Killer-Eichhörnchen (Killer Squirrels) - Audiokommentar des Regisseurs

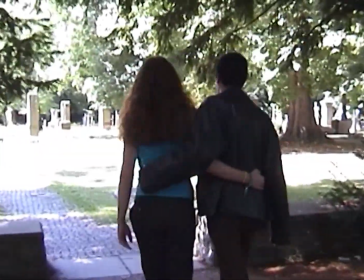1991s
Und dieser junge Mann wird vom Eichhörnchen vom Baum gezogen und es endet mit einem romantischen Bild.
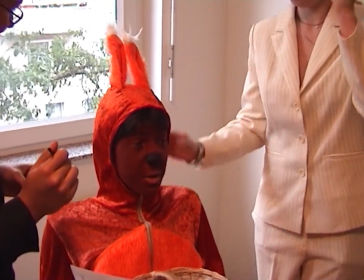1996s
Ja, da haben die Marktforscher eben herausgefunden, dass die Zielgruppe von Dr. Eichhorn sich herumtreiben soll.
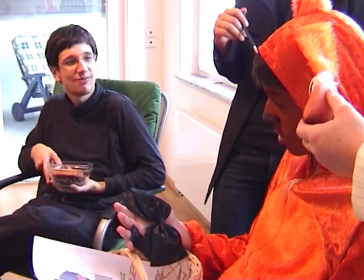2001s
Und er kriegt die Fliege, falls er nicht beliebt sein sollte. Das war eigentlich aus einem Versehen entstanden, dass er die Fliege kriegt.
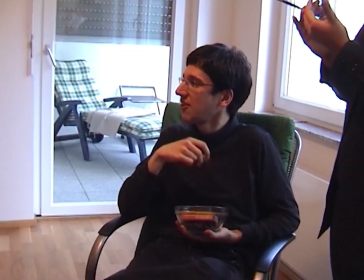2008s
Denn die erste Szene seines Eichhörnchengangs war ohne die Fliege gedreht worden. Aber das Ende, was schon vorher gefilmt wurde, da trug er die Fliege.
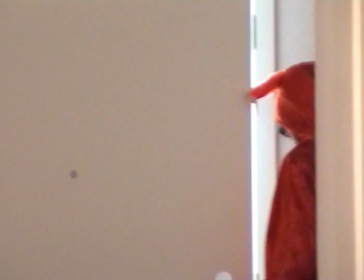2015s
Und dann habe ich dieses hier eingebaut, damit da kein Anschlussfehler entsteht. Dass er sich praktisch mittendrin, während er als Eichhörnchen im Park geht, die Fliege anzieht.
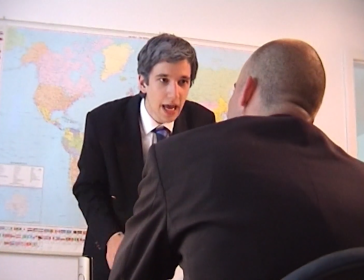2022s
Diese Agenturszene entstand nach alledem. Ja, die ging noch ein bisschen weiter, sieht man auch teilweise im Making-of und in den Extended Scenes.
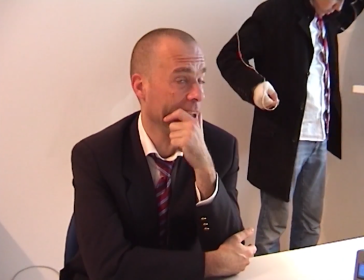2029s
Ja, bei der Mafia jetzt wieder. Luigi springt hinten mit der Goldkette, macht Seilspringen damit.
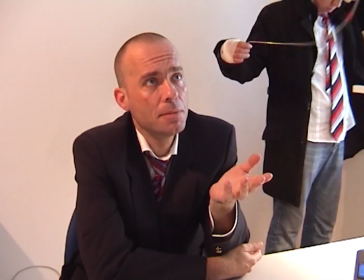2037s
Und es ist schon Abend geworden, man sieht es ein bisschen dunkler. Diese Szenen waren eigentlich überhaupt nicht flüssig, wirklich.
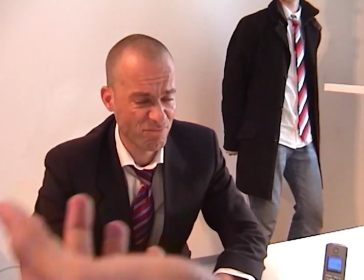2043s
Es ist Satz für Satz gedreht und mit ziemlich viel Improvisation und Lachen, wie man im Making-of dann auch sieht.
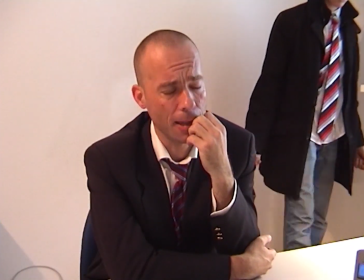2049s
Und dass es so flüssig wirkt, da war ich selber auch erstaunt. Als im Schnitt.
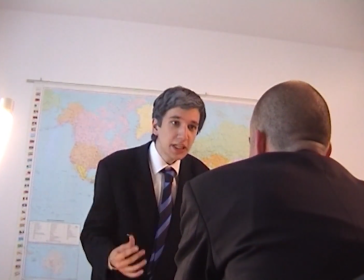2053s
Nicht, weil ich es nicht erwartet hätte, aber es ist einfach komisch, wenn man bei den Dreharbeiten dabei ist und es wirklich sich Satz für Satz da durchmüht und dann passt es so perfekt.
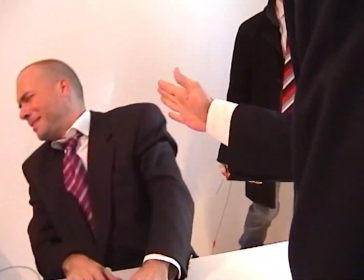2062s
Ja, Luigi steht immer hinten mit der Goldkette. Er war irgendwann auch genervt, nach 7-8 Takes immer so Seilspringen zu machen.
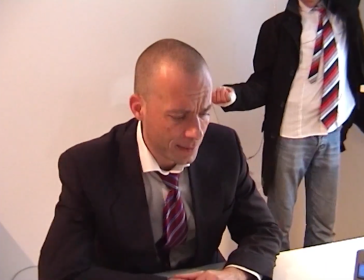2069s
Man sieht es dann auch im Making-of ein bisschen. Und Vincenzo gewöhnt sich allmählich wieder an die Ohrfeigen.
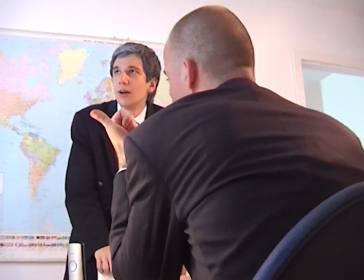2074s
Also er nimmt es nicht mehr so schwer, ist auch gut gemacht. Der sehr Seil springt.
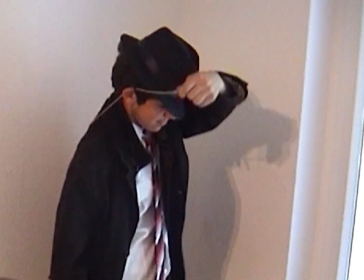2079s
Da gab es ziemlich viele Aufnahmen davon. Und jetzt kommt der Gesinnungswechsel beim Paten.
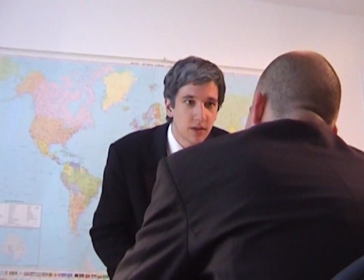2085s
Man braucht nackte Gewalt. Und Vincenzo sagt nämlich, das ist eh seine Methode Liblico.
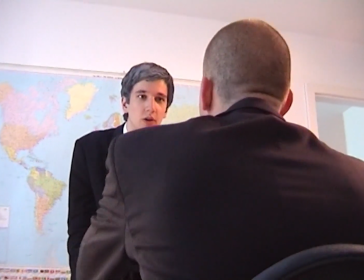2090s
Das war auch improvisiert von ihm, meine Methode Liblico. Das ist kein Italienisch, aber es ist äußerst witzig.
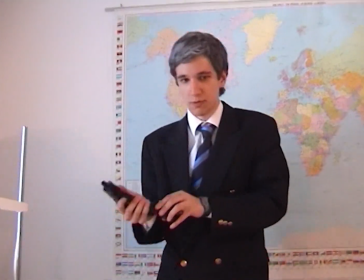2096s
Die Waffe ist wieder so eine Softwarewaffe, die bei der Mafia sogar vorm Drucker rumliegen. Und sieht ziemlich bedrohlich aus, fand ich die Szene.
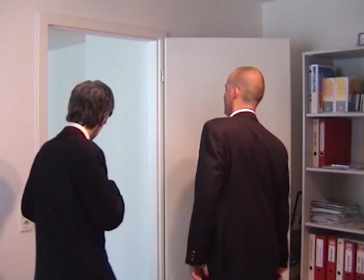2103s
Und sie sind bereit wegzugehen. Da fällt dem Paten endlich auf, was Luigi da macht.
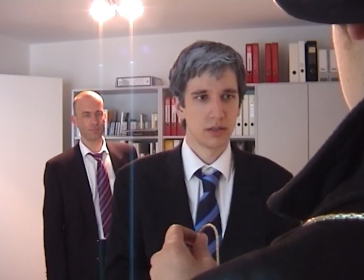2108s
Auch äußerst schwer zu drehen mit viel Lachen. Es war schon Abend, Vincenzo oder Gregor hinten ist schon leicht genervt, weil es Ende der Drehzeit war.
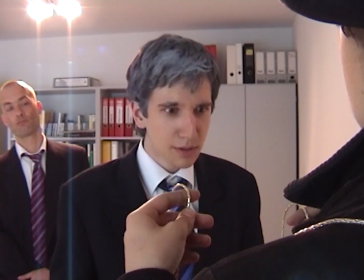2116s
Das ist auch entstanden mit allen Mafia-Innenaufnahmen am Block an einem Tag. Der Goldkette.
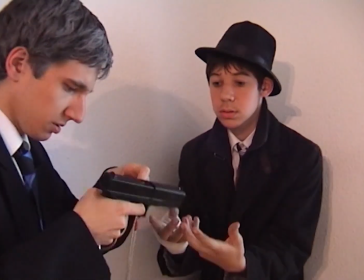2123s
Die Freundin hat Schluss gemacht per SMS. Wie wir vorher gesehen haben, die SMS der Freundin. Aber Luigi ist jetzt sehr, sehr enttäuscht.
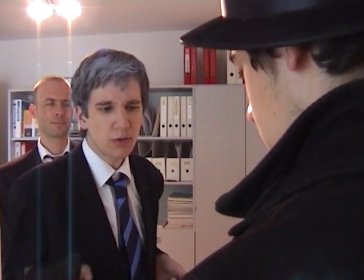2129s
Sein schönes Spielzeug ist weg. Also gibt ihm der Pate ein ungefährlicheres Spielzeug.
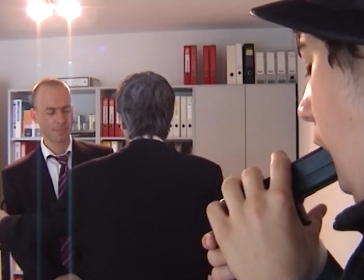2135s
Das war äußerst lustig zu drehen. Sicher 10 Takes nur für diese Einstellung, wie ihm die Pistole gibt.
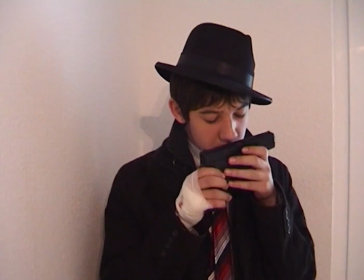2141s
Und mit der Goldkette von die Mann mit die Haare von die Brust. Ja. Ziemlich bedrohlich, ja.
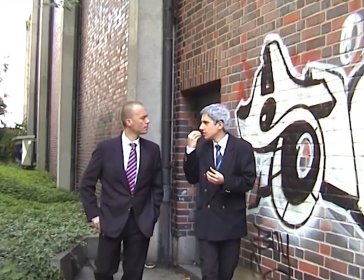2148s
Und jetzt, wie sie draußen unterwegs sind, ist wo ganz woanders entstanden bei dem Park.
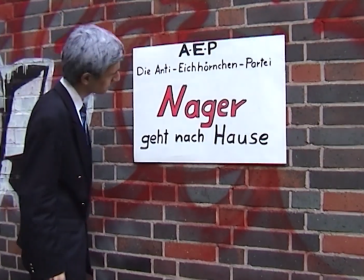2153s
Und das Poster war SNBs Idee. Er hatte das mal spontan gemacht und ich habe es dann eingebaut in diese Szene, wo sie in den Park gehen.
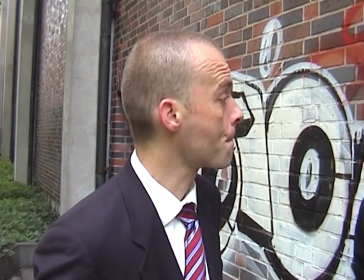2160s
Naga geht nach Hause, Naga go home. Eine ganz witzige kleine Idee. Das Poster haben wir hängen lassen und es war nach ein paar Tagen weg.
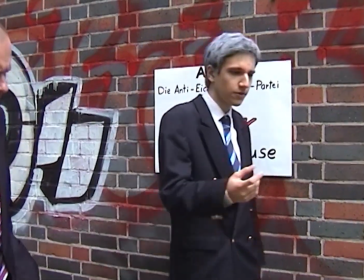2166s
Ja, vielleicht hat sich jemand drüber gefreut. Ja, vielleicht hängt sie jetzt bei jemandem in der Wohnung und der hört jetzt einen Audiokommentar.
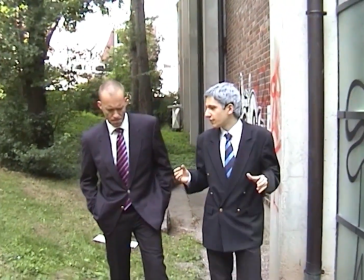2172s
Wenn ja, dann weiß er jetzt ja, aus welchem Film das stammt. Und hier erklärt der Pate seinen Plan gegen die Eichhörnchen.
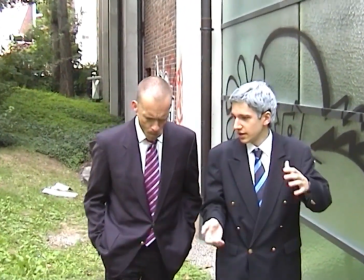2178s
Wenn man den Chef der Eichhörnchen, nämlich das größte Eichhörnchen, umbringt, dann geben die anderen alle auf.
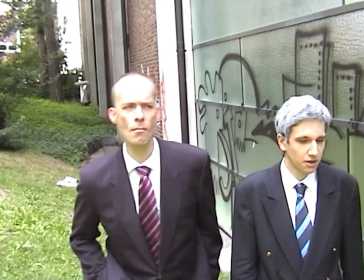2183s
Ein ganz einfacher Plan eigentlich. Und gleichzeitig macht sich ja auch das Dr. Eichhorn-Maskottchen auf den Weg.
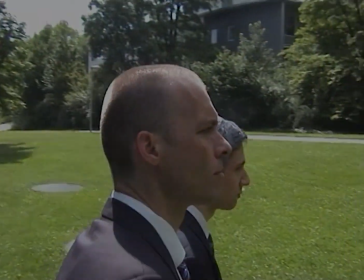2188s
Das kann Ärger geben. Hier Vincenzos Schlägerblick ist wirklich lustig. Und jetzt meine absolute Lieblingsszene.
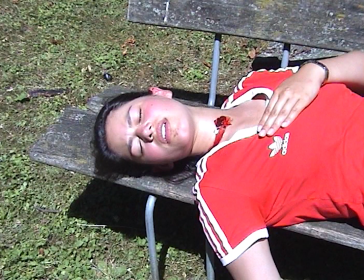2194s
Mit dieser Musik von Beethoven, Profi seine Sonnenfliegen aus der 9. Sinfonie, meine absolute Lieblingsmusik übrigens.
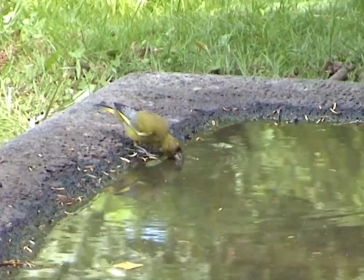2200s
Eigentlich, ich habe in all meinen Drehbüchern Szenen mit genau dieser Musik. Und hier auf die Kameraführung bin ich besonders stolz.
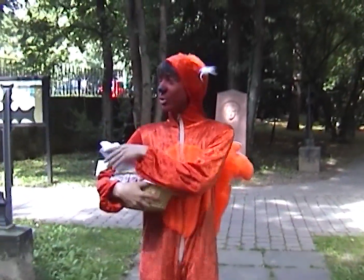2207s
Ich habe die Kamera von Hand gehalten, aber es sieht so aus, als würde sie auf dem Wagen fahren. War eine ziemliche Arbeit.
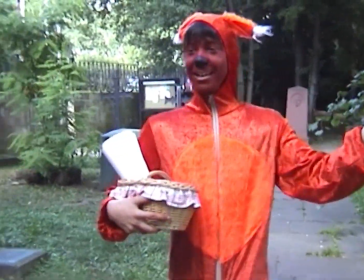2213s
Und die ganze Szene ist genau so geworden, wie ich sie geplant habe. Ganz genau so. Darauf bin ich wirklich stolz.
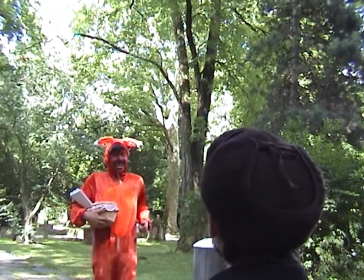2218s
Und hier der Blinde, der da sitzt mit seinem Blindenstock. Wie gesagt, in jedem Drehbuch von mir kommt eine Szene mit dieser Musik vor.
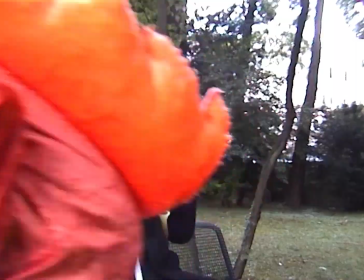2225s
Und wie der Blinde ihn jetzt getroffen hat, das Geräusch klingt böse, ist aber nachträglich eingefügt.
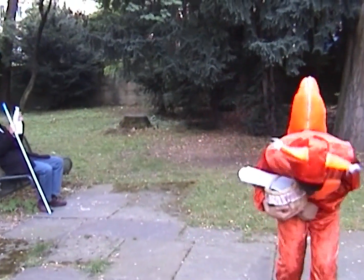2230s
Ist natürlich nicht echt. Er hatte sich das Kostüm da unten eigentlich mit T-Shirts ausgepolstert, sodass ich da auch wirklich treffen konnte, ohne dass was passierte.
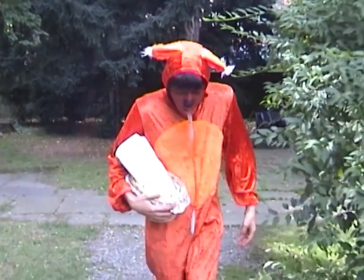2238s
Das waren sicher 15 Takes dort mit dem Kostüm.